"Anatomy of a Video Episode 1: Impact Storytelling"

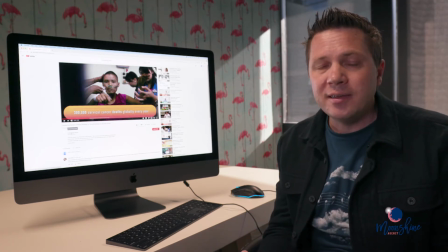Okay, at this point we see graphics coming on screen, and you will have noticed that these graphics have been coming up throughout the video.
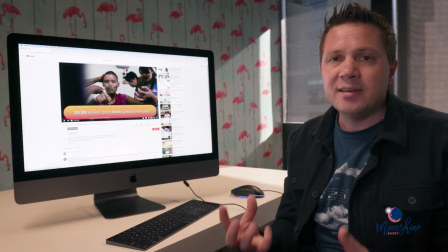So these are key statistics, key messages that we want the audience to walk away with. So our key messages are being reinforced not only through the dialogue in the film and through the personal stories, but also through the on-screen graphics. That's another key element.
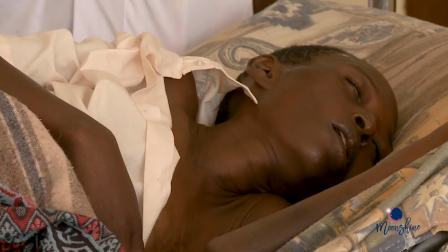Just imagine that a patient who is just 25 years old all of a sudden presents with bleeding,
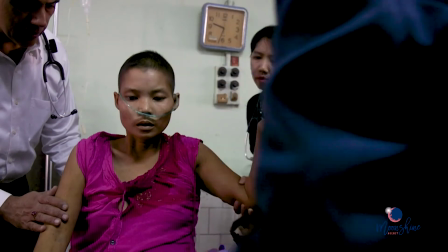and you know the patient is going to die.
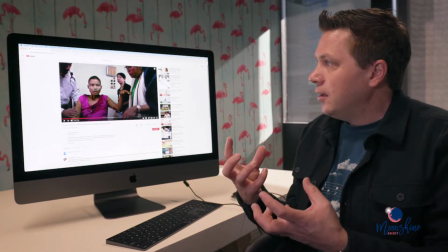Another key element is the visuals, making sure that the video is more than just a series of talking heads,
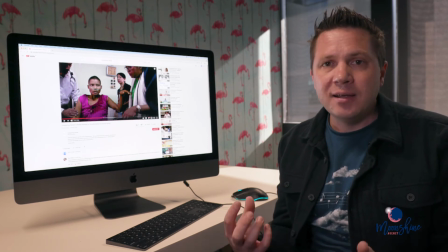that we have visuals that mean something, that engage the audience, that help us carry the message, the key message, through to the audience at more of that subconscious level. This combined with music and the expert voices and the personal stories is likely to make the greatest impact.
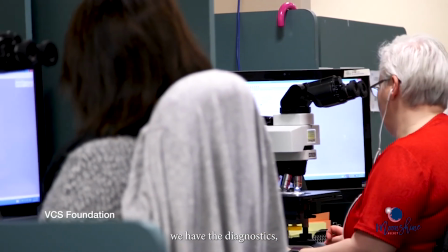We have the vaccines, we have the diagnostics, and we have the treatment.
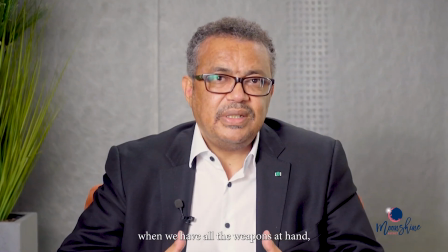When we have all the weapons at hand, failure should not be an option.
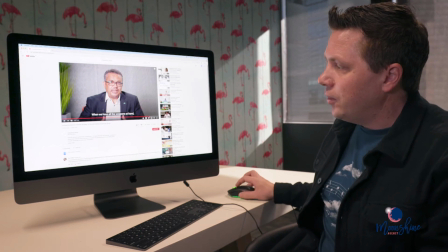Another key element is that we have closed captions, English closed captions here. We can also add foreign language subtitles, which would be accessible through the bottom navigation bar here.
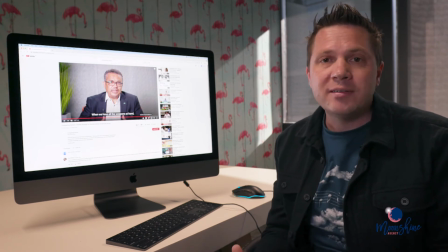And this means that the video is going to be more accessible to people when they're watching it on silent play.
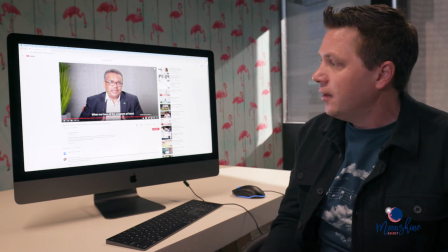And this is going to expand our reach and therefore our impact. Another key point here is that we're ending on a really positive, hopeful note.
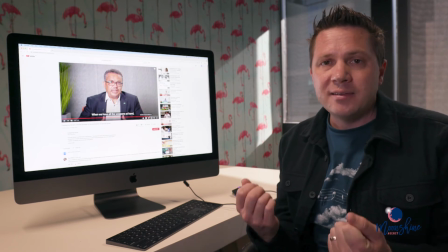So this is really giving the audience that sense that we can make an impact. There is something we can do about solving this problem.
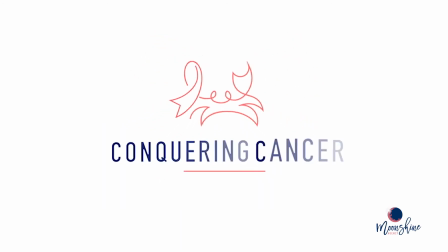We're going to finish with our branding. There might be some other acknowledgements that happen through this section.
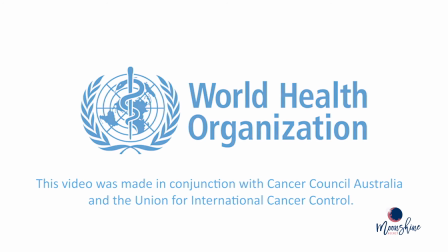In this case, the World Health Organization. And then the all-important call to action.
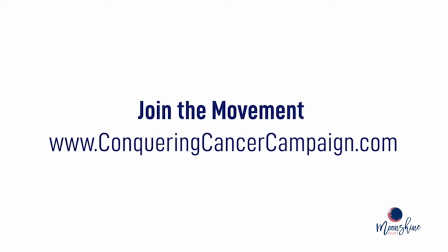We have this timeless call to action: join the movement, go to the website. At the website, people will be able to take a number of different actions depending on where we are in the campaign. And that'll be really helpful because it means that we're not stuck with one action. It means that we can change the actions depending on where we are in terms of the social movement that we're building and the social impact that we're trying to make. That's it for today's Anatomy of a Video. Thanks so much for tuning in. As always, we'd love to hear any questions you have. Just hit us up on the social media platforms or send us an email at hello@moonshine.agency. If you're enjoying this content, there will be more of it published to the newsletter every month, so you can sign up to the newsletter at www.moonshine.agency. And we'll also be publishing this series of anatomy videos to the Moonshine Agency YouTube channel. So I look forward to seeing you next episode. Thanks again. Have a great day.